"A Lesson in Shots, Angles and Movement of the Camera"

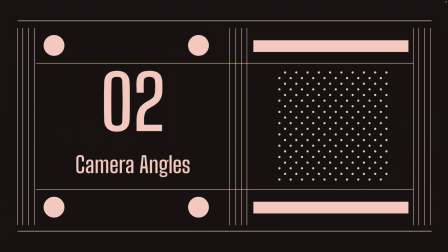In this next section, we'll talk about camera angles. Now here are 3 different shots.
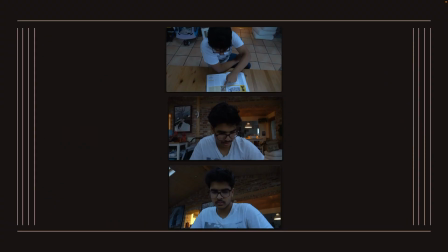Could you maybe identify what these shots are called? This first one here on the very top is called the high angle, filmed from above eye level, used to make the subject feel smaller and more vulnerable. It's like a giant looking down. And here it's used to show what the character is pointing at in the book.
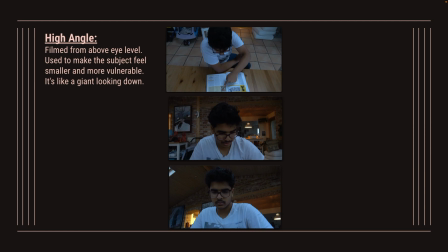They're basically reading a book and they're pointing at it. And what are they pointing at? Well, this shot shows it. Now, if this is called a high angle, what do you think these 2 bottom ones are called? If the high angle is from above the eye level, what do you think is on the eye level? Well, it's the eye level shot. It's filmed from from the eye level of the subject, used to make the viewer feel on the same level as the subject. And here you just see the character's expression. Now this final one, what's the opposite of a high angle shot?
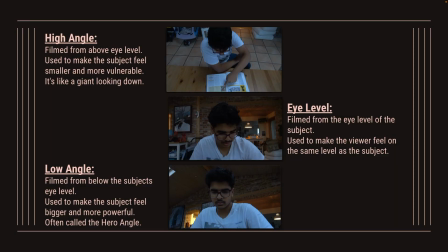It's a low angle shot, filmed from below the subject's eye level, used to make the subject feel bigger and more powerful, often called a hero angle. Now the contrasting things between the high angle and the low angle is the high angle can be used to make the character feel more vulnerable, as here. A good example is normally in superhero movies, or when there is a hero character fighting an antagonist or something, and when the character is vulnerable, they're in a state of where they're about to lose. A high angle shot is normally used, basically showing the character is vulnerable, showing how small the character feels and how they are. While a low angle shot, when the hero is at their highest point, they have won their battle. They will have a hero angle or a low angle to show how big the character feels, how great the character is. And an eye level can be used to basically get on the character's level, because you're not above them or below them.
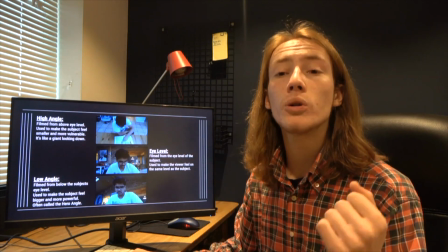You're on their level. It can be a way for your audience to sympathize with their character. Now these are 3 more camera angles. They don't necessarily follow the same rule as high angle, eye level, and low angle.
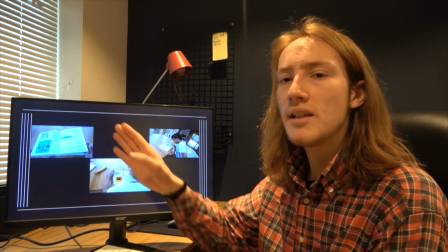This is a bit more varied, but could you maybe guess what this first one is? I'll give you a little hint.
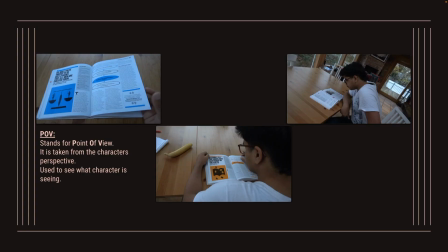We are looking at the book from the character's perspective. This means it's a POV shot, which stands for point of view. It is taken from the character's perspective, used to see what the character is seeing. So here you can see what the character is seeing as what's on the book.
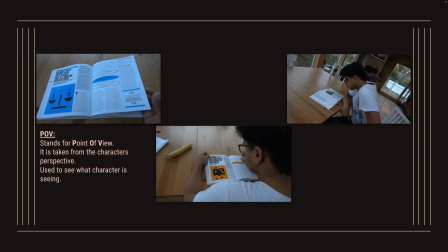This one in the middle is from behind the character, and you can see what the character is reading. And this is called an OTS shot, stands for over the shoulder, taken from behind the character's shoulder, used in dialogue scenes, but also to see what the character is seeing. So these two are quite similar. However, this one basically puts you, the audience, in the shoes and basically in the character. You see what the character is actually seeing. Well, this, you do see what the character is seeing, but you don't feel like you are the character. You feel like you're with the character. You are on the character's level, and you can basically see what they're seeing. You see the character's perspective, but you are not the character. You just are with the character. Now this next one doesn't really relate to these two. This one is on a tilt. Looks like something isn't right or it's uneasy.
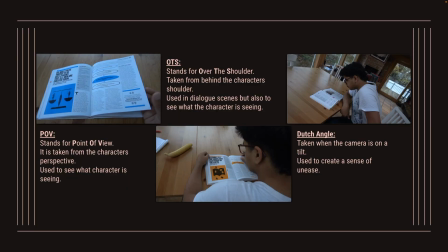Well, it's called a Dutch angle, taken when the camera is on a tilt. It's used to create a sense of unease. This is quite simple to do. Just turn your camera on a tilt, and basically you have a Dutch angle. It creates a sense of unease or uncertainty. So when something is not right, you can use a Dutch angle to basically show that it doesn't feel right here. Now let's play a little game where I'll show you 6 different shots and you should identify them. Each shot is worth 2 points. The first one is the most important one, is what camera angle is used, what camera angle is it, while the second point is for if you can guess what movie it's from. But really, if you just get 6 points, you're winning it because you know all the camera angles.
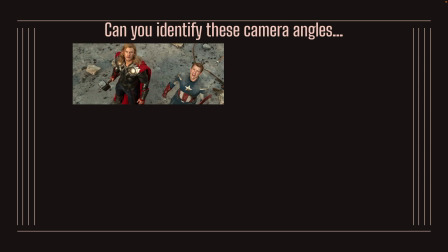This first one, well, it's from the first Avengers movie, and it's taken from above the character's eye level, which means it's a high angle shot.
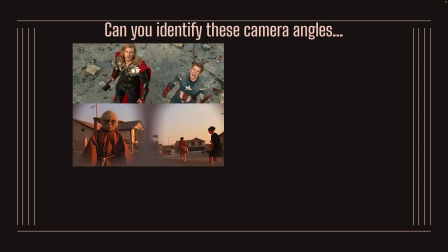This next one here is from E.T., and it looks like there's 2 eye holes. I mean, that could signify it's a POV shot, which it is. The character, I don't know who's in it. Basically, you are in the costume with the character, and you can see out of the costume. You can see these 2 eye holes. That's normally a POV shot.